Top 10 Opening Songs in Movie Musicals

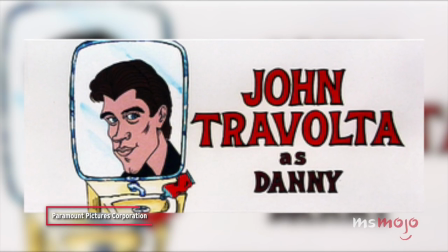We meet the characters that we'll get to know throughout the course of the film, such as Danny, Sandy,
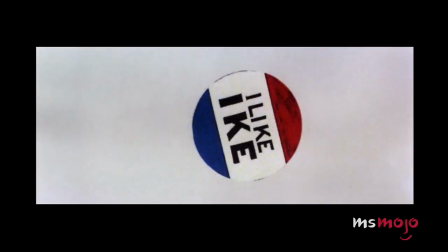and Rizzo, through a delightful animated sequence that shows them getting out of bed and ready for school.
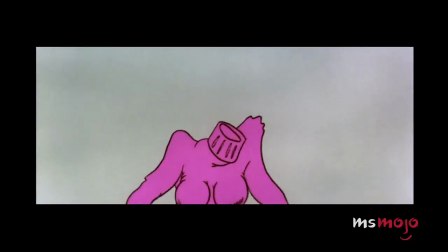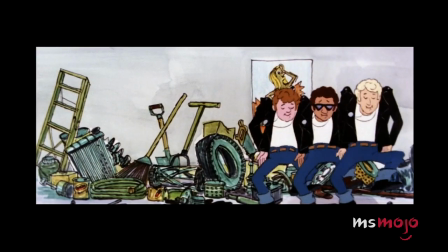The song itself has such a fun groove to it, so while it might not be your typical opening number,
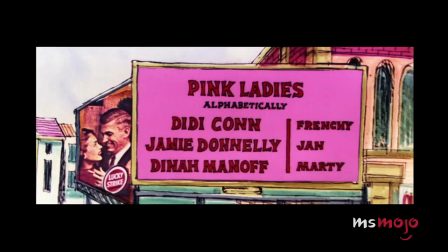we had to give it a nod. After all, Grease is the word.
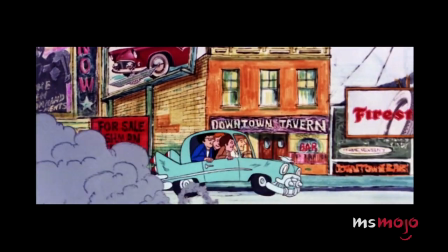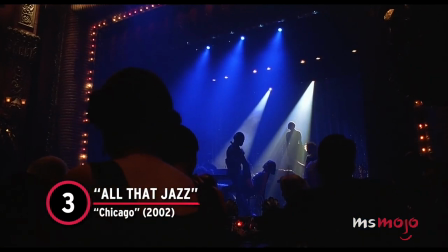Number 3. All That Jazz, Chicago. It's time to rouge your knees and roll your stockings down.
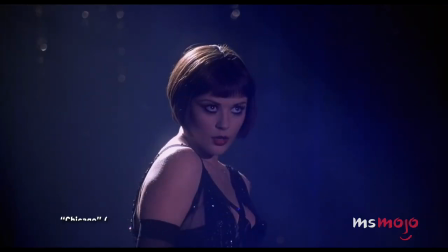That's right, it's Chicago time.
Come on, babe, why don't we paint the town?
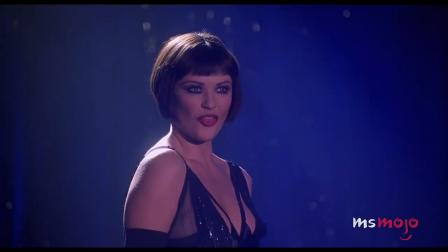And all that jazz.
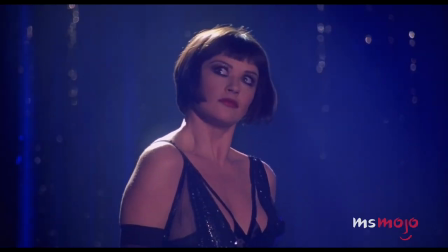This 2002 film is one of the best modern movie musicals to date and proves its worth right from the first moments.
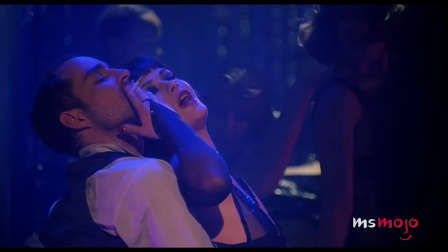All That Jazz is a stellar opening number on its own. Trust us, we could watch Catherine Zeta-Jones dance and sing until we die.
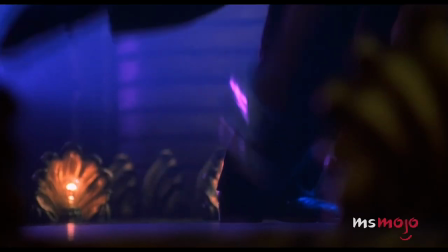I bought some aspirin down at United Drug.
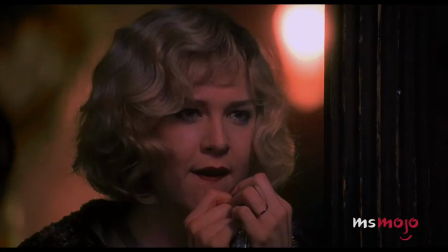In case you shake up hard, I want a brand new start to do that.
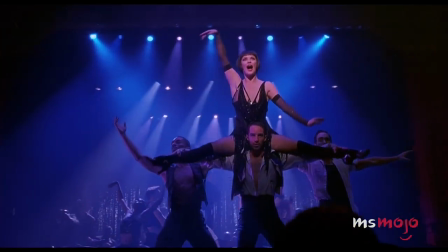The way the film intercuts other characters and events into the number makes it not just a great musical opening, but a cinematic one as well.
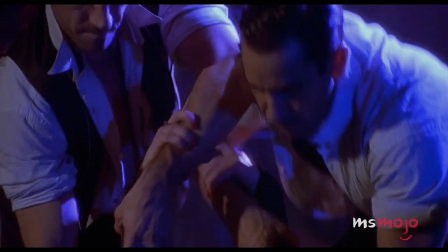This opening song sets up storylines, tensions, and desires all within the span of a few minutes.
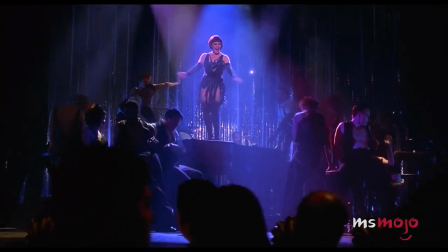It's, dare we say, all that jazz. And all
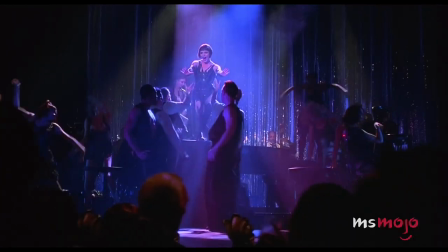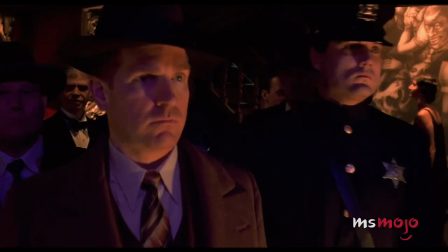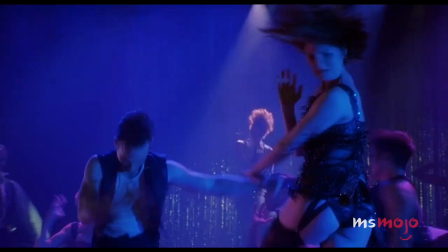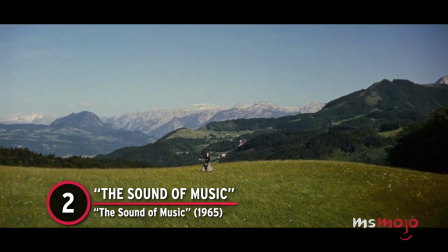Number 2. The Sound of Music. The Sound of Music. Name a more iconic image in musical movie history.
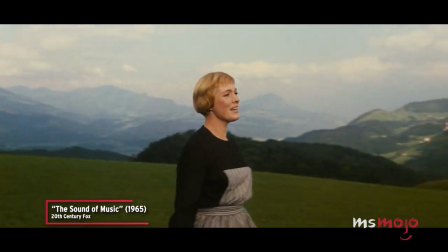We'll wait.
The hills are alive with the sound of music.
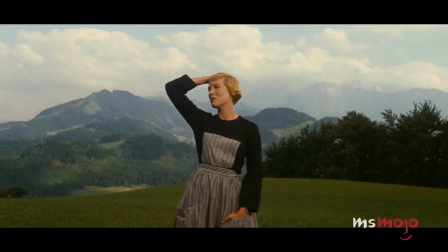You might be able to come up with some, but it's hard to imagine anything more burned into our brains than Julie Andrews spinning on top of a mountain singing about music.
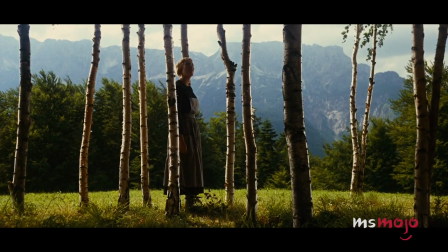The Sound of Music is a perfect opening number for the musical it's named for.
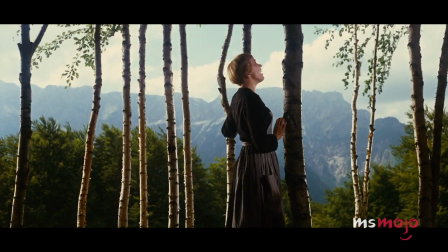My heart wants to sigh like a chime that flies from a church on a breeze.
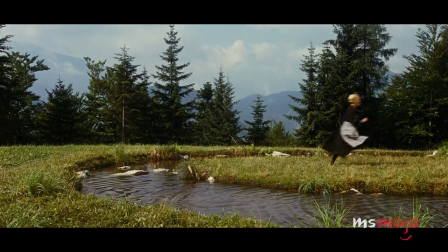In iconic fashion, it introduces us to our main character, letting us know exactly who she is without being too explicit about it.
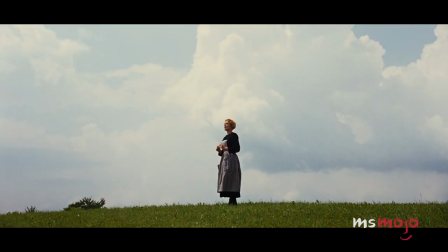The beauty of the song is only bolstered by Andrews' magical and strong vocals, matched by the sweeping vistas of the Alps in the background.
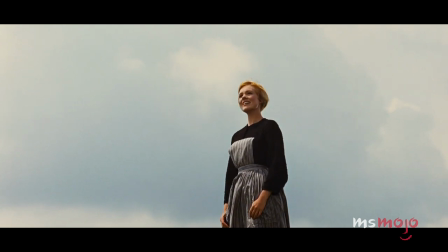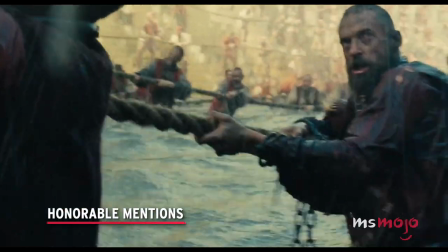Before we unveil our top pick, here are a few honorable mentions. Look Down, Les Miserables.
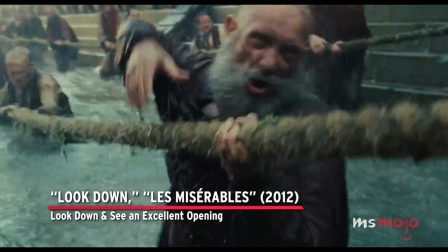Look down and see an excellent opening.
Above that hell-alone below.
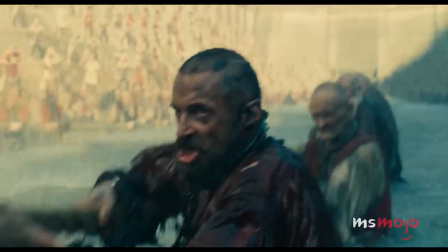Look down, there's 20 years ago.
Tradition, Fiddler on the Roof.
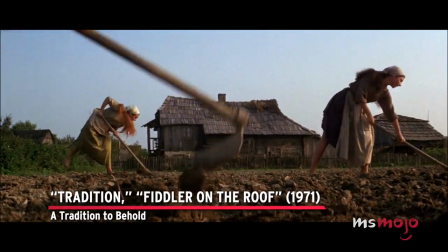A tradition to behold.
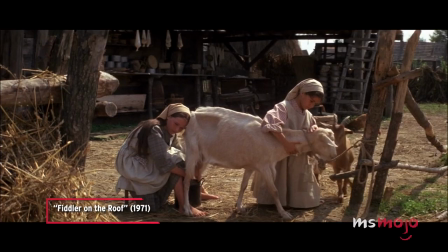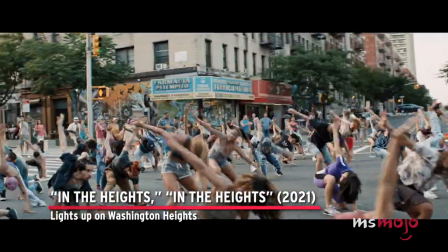In the Heights. Lights up on Washington Heights.
You see, the late night should taste beans and rice.
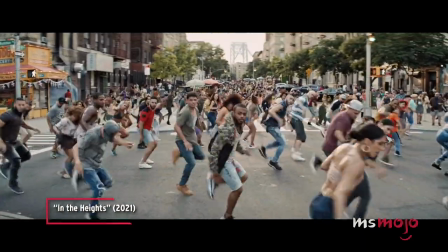It's some proper shaved ice. I ain't gonna say it twice. Turn up the street lights.
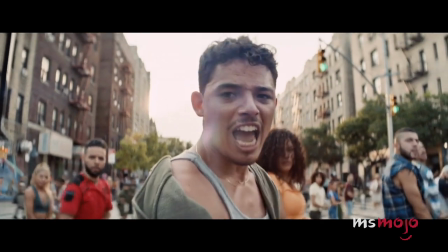We taking the flight to a couple of days in the life for what it's like in Washington Heights.
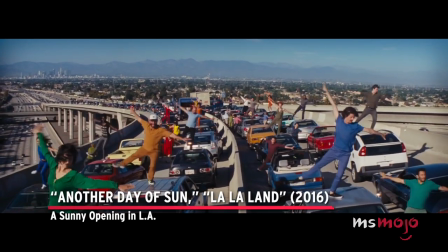Another day of sun, La La Land. A sunny opening in L.A.